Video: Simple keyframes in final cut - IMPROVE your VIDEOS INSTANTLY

So we might want to go back and add in another keyframe for the position so it zooms in and up towards the speaker's head.
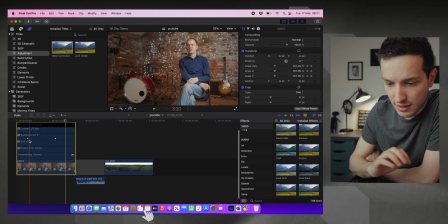Now in Final Cut Pro you can click ctrl and v and it will show you exactly where those keyframes are.
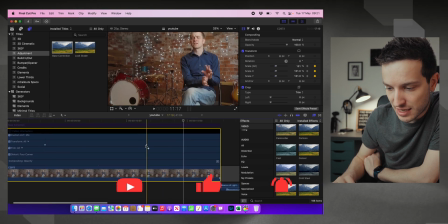So you can see that these two diamonds are showing where the keyframes are.
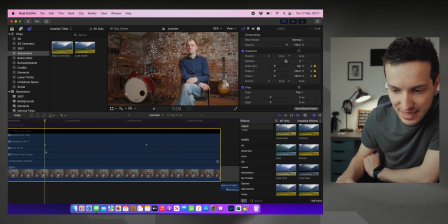That means that we can then select that exact position again and add in another keyframe for the position and if we do the same for this one we can then move it up or to the side and
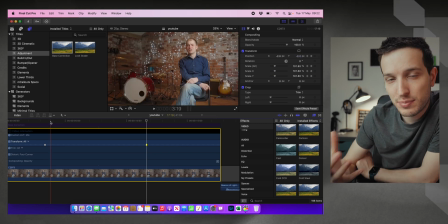move it up as well so we can position the frame where we want it at
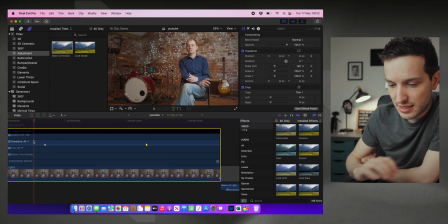the exact time as the other key frames start as well and then as you can see this is now slowly zooming in and
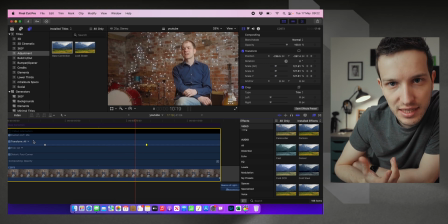up towards the speaker's head and it just makes that shot look a little bit more dynamic it looks a little bit more interesting and then as it reaches that last
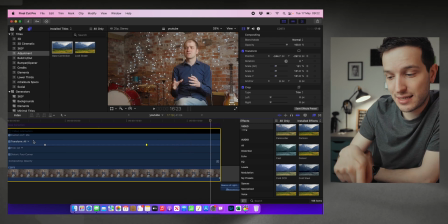keyframe it stops zooming in. If you want to hide all of your animations that are showing inside Final Cut Pro again
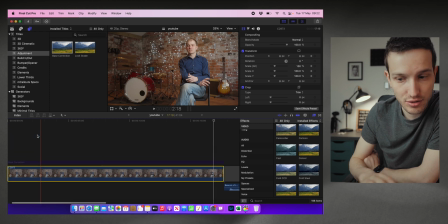on that clip what you have to do is again click ctrl V and you go back to your normal timeline.
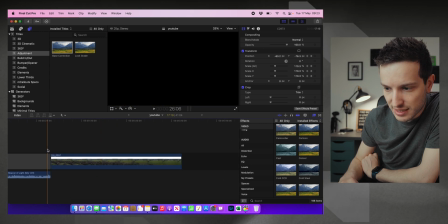So let's go over to this drone clip and maybe we want to do something similar this is just a very boring slow drone
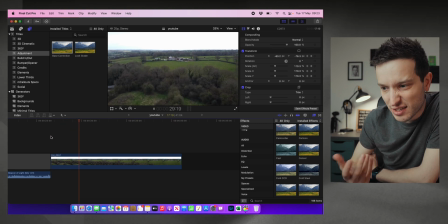clip there's not a lot happening with it it's a nice looking shot but we could make it look a little bit more interesting. So what we're going to do with this clip is I'm gonna start it at the start of the clip and I'm gonna add one into rotation
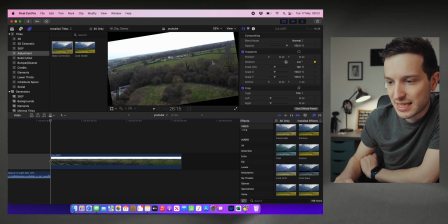and I'm gonna rotate the clip just like that but as you can see we now have these black bars have appeared around the edge because we've rotated
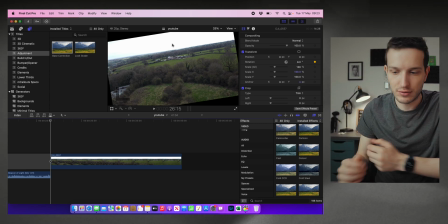the clip and it's now not filling the frame.
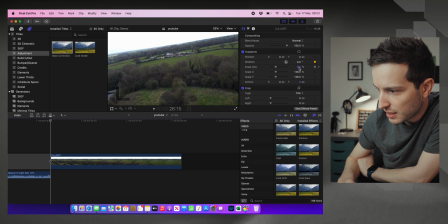So I'm going to zoom in just to fill the frame and I'm gonna add a keyframe there on the scale as well but then I'm gonna go
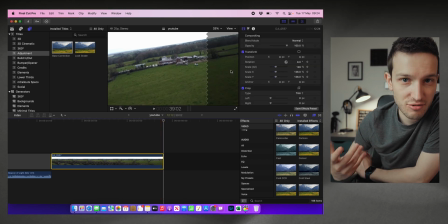all the way through to the end of the clip and obviously this clip doesn't look straight at all because we rotated it but at this final
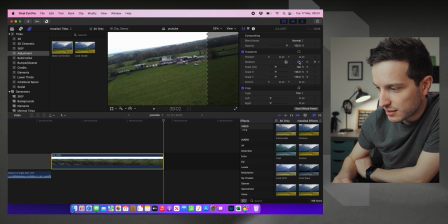frame of the clip now selected I'm going to go back to zero on rotation and then I'm going to go back to a hundred on the scale as
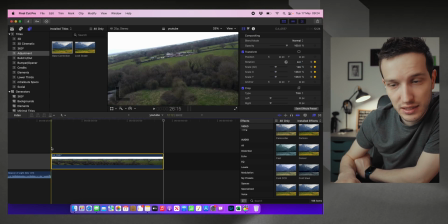well and then if we go back to the start of the clip and click play you
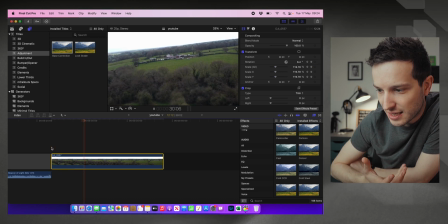can see instantly that clip looks just a little
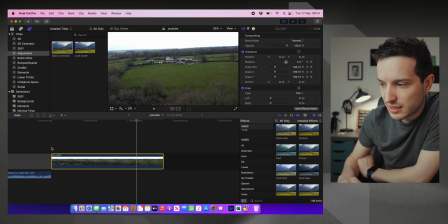bit more interesting and more dynamic there's a lot more happening within the clip there is also a little bit of a zoom out as well which is only
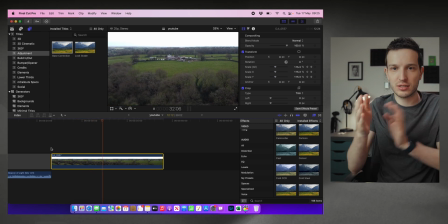very subtle but it just makes it look a little bit more interesting because the drone is flying towards the subject in this case the farm
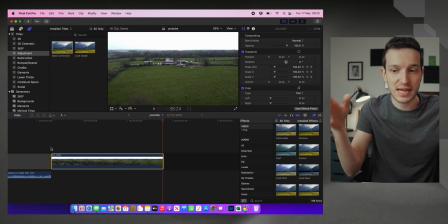and the picture or the clip is zooming out then we add in the rotation
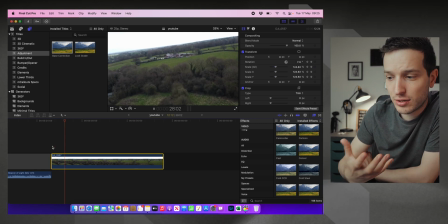back in and it almost looks a little bit like an fpv drone shot,
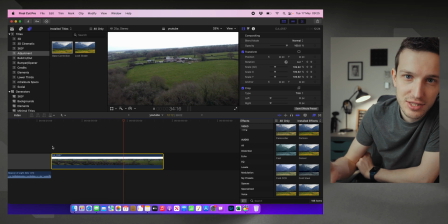although not quite the same because it was shot on the DJI Mini 2, but it looks along those sorts of lines. It looks a lot more interesting. So that's just a couple of things you can do with keyframes on video clips.
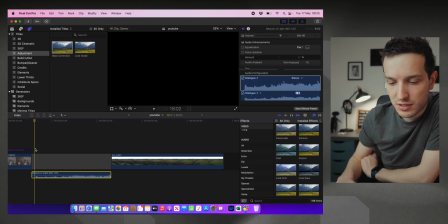You can also use them on audio clips. So for example, if you wanted to do a little bit of a fade out, this clip sounds like this at the moment. Very simple acoustic guitar and we want to add in a little bit of a fade out.
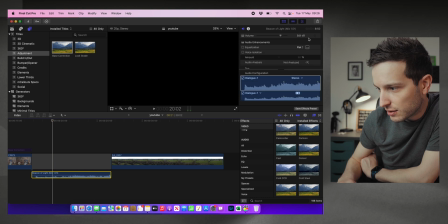So I'm going to choose where I want it to start fading and I'm going to go to the volume click keyframe go to the end
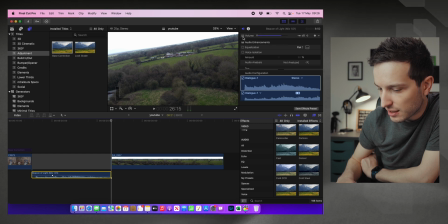and maybe turn it down just like that and you can see we've added in a little bit of a fade and it fades all the way out just like that so it's nice and easy to add in different audio techniques as well and you can also use it for color grades let's say we want to add in a lot